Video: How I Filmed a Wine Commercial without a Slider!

Pixie has to poop? It's worms. Puppy pad filled with poop and worms. Sorry for the hood. Bad hair day. What is going on guys? It is FilmFluence here with another video. Today's video will be us producing a wine commercial without a slider. The two main things that I want to go over in this video is, number one, you don't need an Edelkrone slider to get slider shots. And number two, sometimes your original vision will be trimmed down to nothing once you get to the editing room. And that is simply because you try something and it doesn't work. And then you're like, well, there is no back to the drawing board.
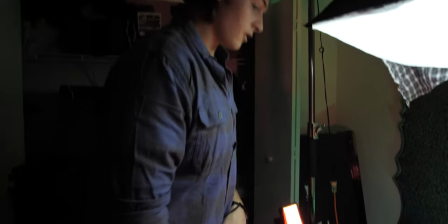Okay, there it is. We got our grapes, we got our cheese, we got our set dressing.
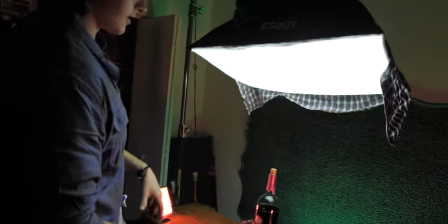For this setup, we have one soft box directly above the subject to kind of give it this blanket of soft daylight balanced light.
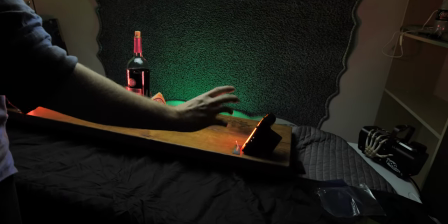Over here we have two little tiny LED box panel thingies that are absolutely trash.
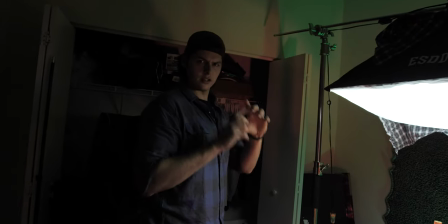Just kidding, they're great. I kind of like the Aputure little tiny boxes. That was trash.
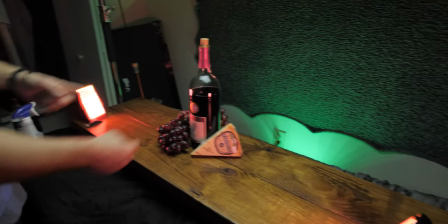Giving this red light around it on the edges here and then behind we have the
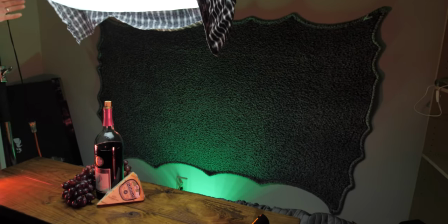complementing green color on our textured backdrop which kind of looks like grass which is interesting. The big issue here is how are we going to dolly in or slide in without a slider? Well, a little tip. I was gonna make a video on its own about this, but if you take a tripod and you put its two front legs there and you fly this back leg up,
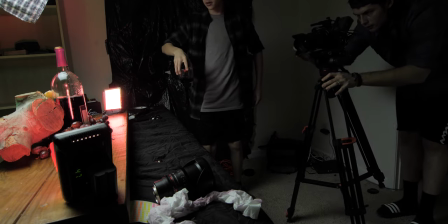you can actually push in and pull out just like a slider would at pretty good
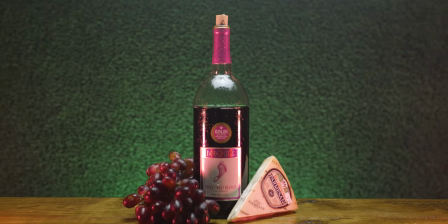speeds. You are limited in where you can point it and rotate it and all that because, I mean, again, it's not an Edelkrone slider, but it gets the job done if you're just trying to do a simple push-in. Disclaimer, if you're going to use this tripod hack, you have to keep in mind when you get in post, it's not going to be perfect. You're going to have to use some warp stabilizer. So quick tip, warp stabilizer. How do you use it? What settings work the best? Well, I've actually found that if you take your warp stabilizer you drop it onto your footage
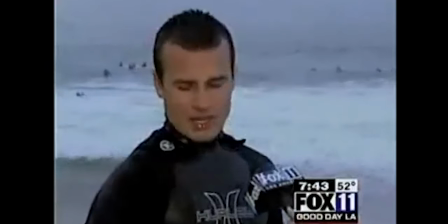you go into drop down
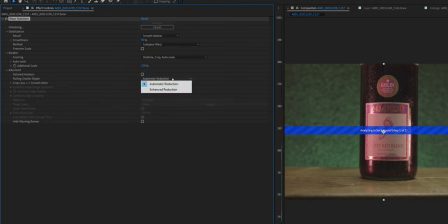menu and you click enhanced and then detailed analysis and put it at three percent when you do this i found that it's not going to warp your image a lot but it's going to make it at least stable and suitable for your films we have baby oil and water
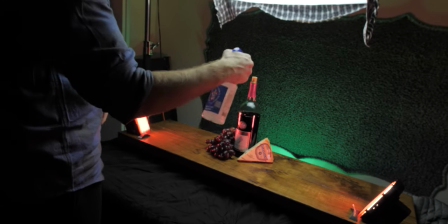make it look nice and wet there on the grapes. Now we can't eat the grapes. That's fine. Now the other element that we added into our scene just to make it a little teeny bit better was the fog.
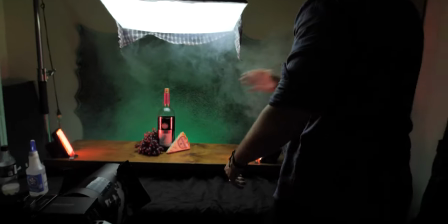Now I didn't use it throughout the whole thing and mostly I just filled up the room with it, wafted it around a good bit.
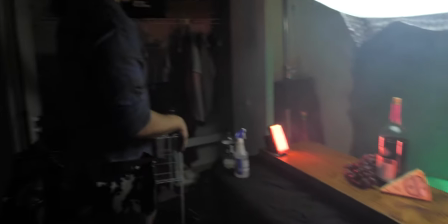Once that settles down we'll get this nice haze look. All right what are we looking at?